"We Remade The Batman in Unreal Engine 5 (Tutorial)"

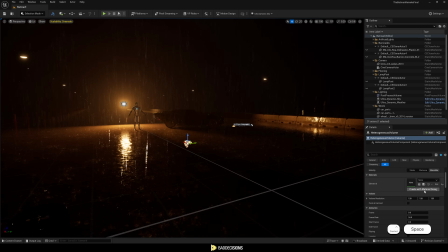(20:31)
Now, we can drag this material instance onto our heterogeneous volume,
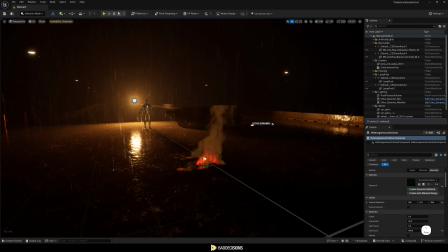(20:36)
and the fire will play in real time in the scene once we check playing and looping.
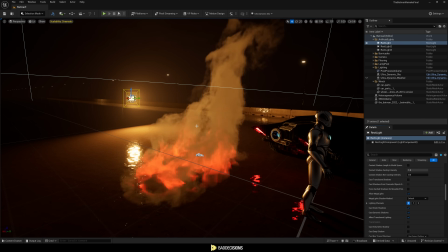(20:41)
One thing to note is that we need to enable cast volumetric shadow in the settings of any light source that is impacting the fire.
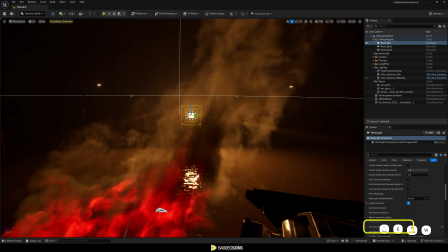(20:49)
This ensures the light interacts correctly with the particles,
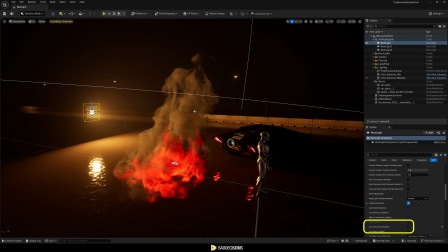(20:53)
casting shadows more accurately and therefore enhancing realism.
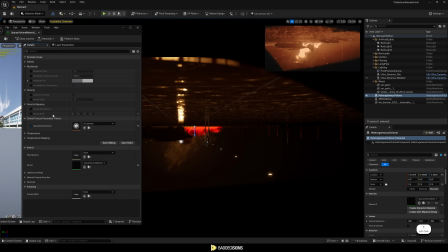(20:59)
Next, we played around with the material properties of the fire to create the look that we want. We adjusted the black body properties to enhance the fire and combined it with bloom properties in the post-process volume to give the fire that natural, bright glow.
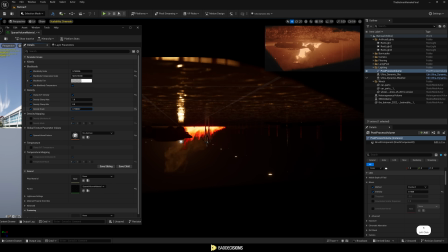(21:15)
We also adjusted the temperature scale and density scale to match the fire and smoke look to our reference, reducing unnecessary smoke and making sure that the fire feels like it belongs in the scene. Farhad, when you look at our reference, I feel like there's something still missing. There are a lot of fogs in our scene.
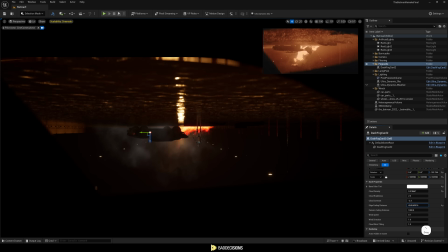(21:34)
So what do? We add the fog cards. When we add fog cards, we will actually add depth to our scene.
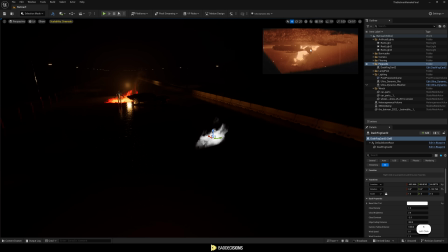(21:40)
These are 2D flat planes that have transparent fog materials on them, which you can manually place in your scene to art direct to the finest details.
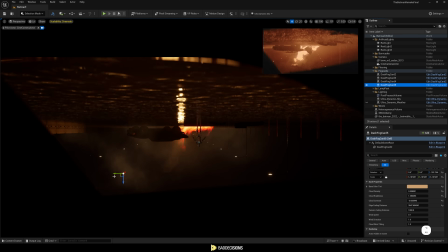(21:48)
They can really spice up your scene incredibly easily and fast.
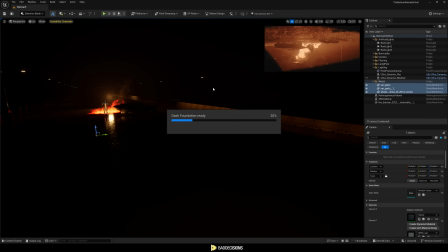(21:53)
We use Dash Plugin's fog cards, which have pre-built features to control the fog material.
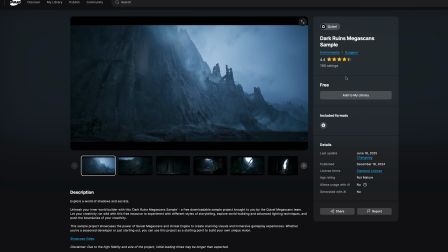(21:58)
You can also just go to a Quixel sample pack like Dark Ruins and migrate a fog card from there for free.
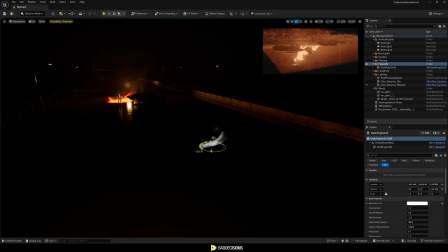(22:05)
We dragged in the first fog card, adjusted the size and rotation, tweaked the density and contrast to blend it in the scene,
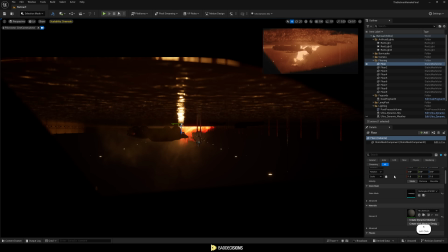(22:13)
color to match the dark environment and the lights, edge fading to create a smooth fall off so the edges are not too sharp.
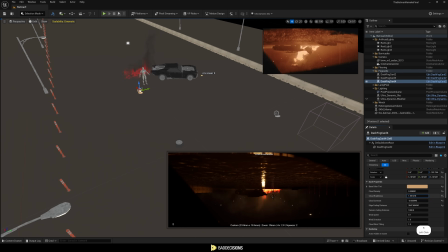(22:20)
By strategically placing multiple fog cards across the scene in the foreground and background, we added a lot more atmospheric fog.
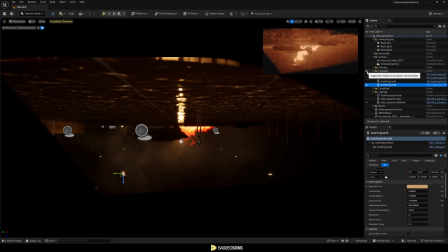(22:29)
This dramatically impacts the visual richness of the scene. We have to go back and play with our post-process volume and our lighting. Lighting is everything, guys. It can make or break your scenes. You can have the best setup, everything done correctly. With bad lighting, all is going to fail. So spend some good amount of time to learn more about lighting and make sure you get it right.
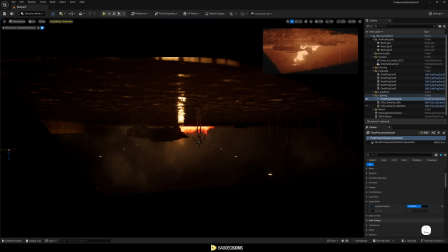(22:52)
In the post-process volume, we added some vignette to center the focus of the viewer. Added film grain to diminish the CG super sharp and clean look.
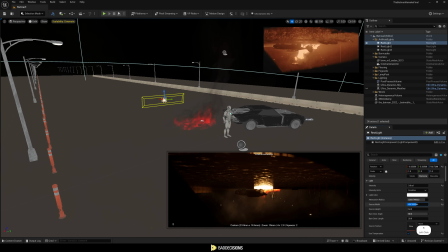(23:02)
As for our lights,
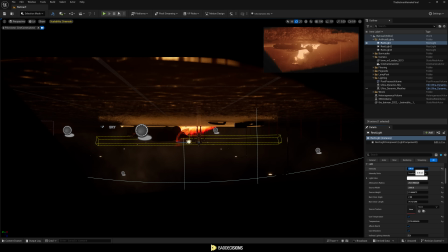(23:03)
we ended up with thin but incredibly wide floor lights with subtle intensity to bring out water reflections and floor details,
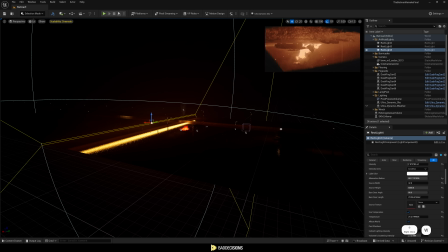(23:12)
playing with parameters such as width, height, attenuation radius, and barn door angles.
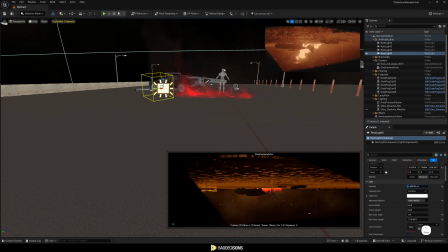(23:18)
We added 2 small box-sized rectangular lights projecting into the air in both the
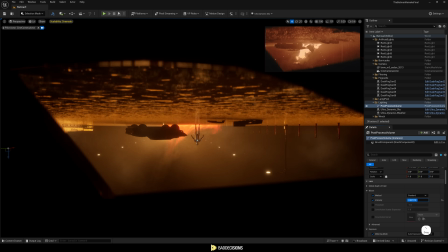(23:23)
right and left direction to really give depth to all the fog we have in the scene.
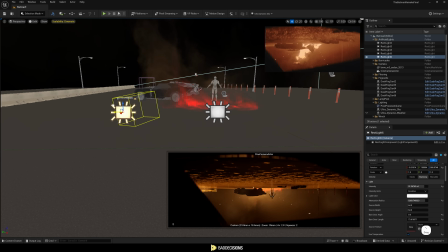(23:29)
Remember, this is why we turned on volumetric fog in the Ultra Dynamic Sky plugin earlier on.
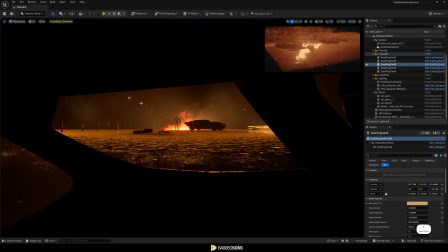(23:36)
To ensure the lights don't reflect from the water, we just positioned them strategically behind the car, facing up, to the right, and to the left sides. Our goal here was to balance the lighting, fog, and fire glow to really match it to the reference that we have. Finally, it's time for Batman. The Batman. I'm Batman.
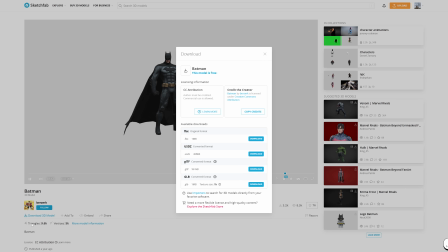(23:58)
First, we need to download the Batman model from Sketchfab as a GLB file and bring it into Blender.
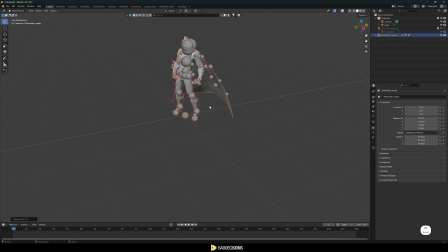(24:05)
However, this asset is not prepared for our use case.
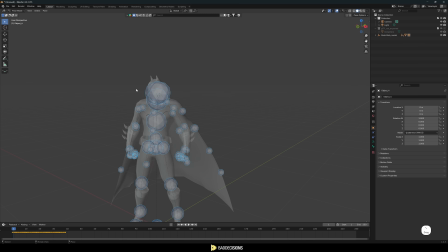(24:09)
We need to make modification to it to be able to give it a walking animation and have his cape simulated in Unreal Engine. These modifications were done in Blender and Miximo, and for your ease of use, we're actually providing you the modified asset if you sign up for the newsletter.
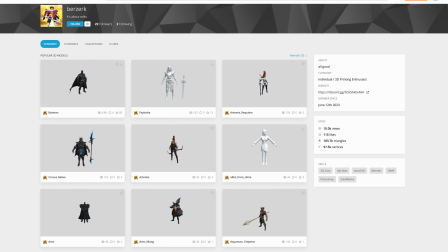(24:25)
Now, we also want to give a shout out to the creator because without him, this wouldn't be possible.
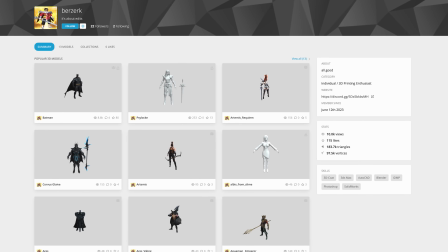(24:30)
So make sure you guys go ahead and check his work out and give him some love.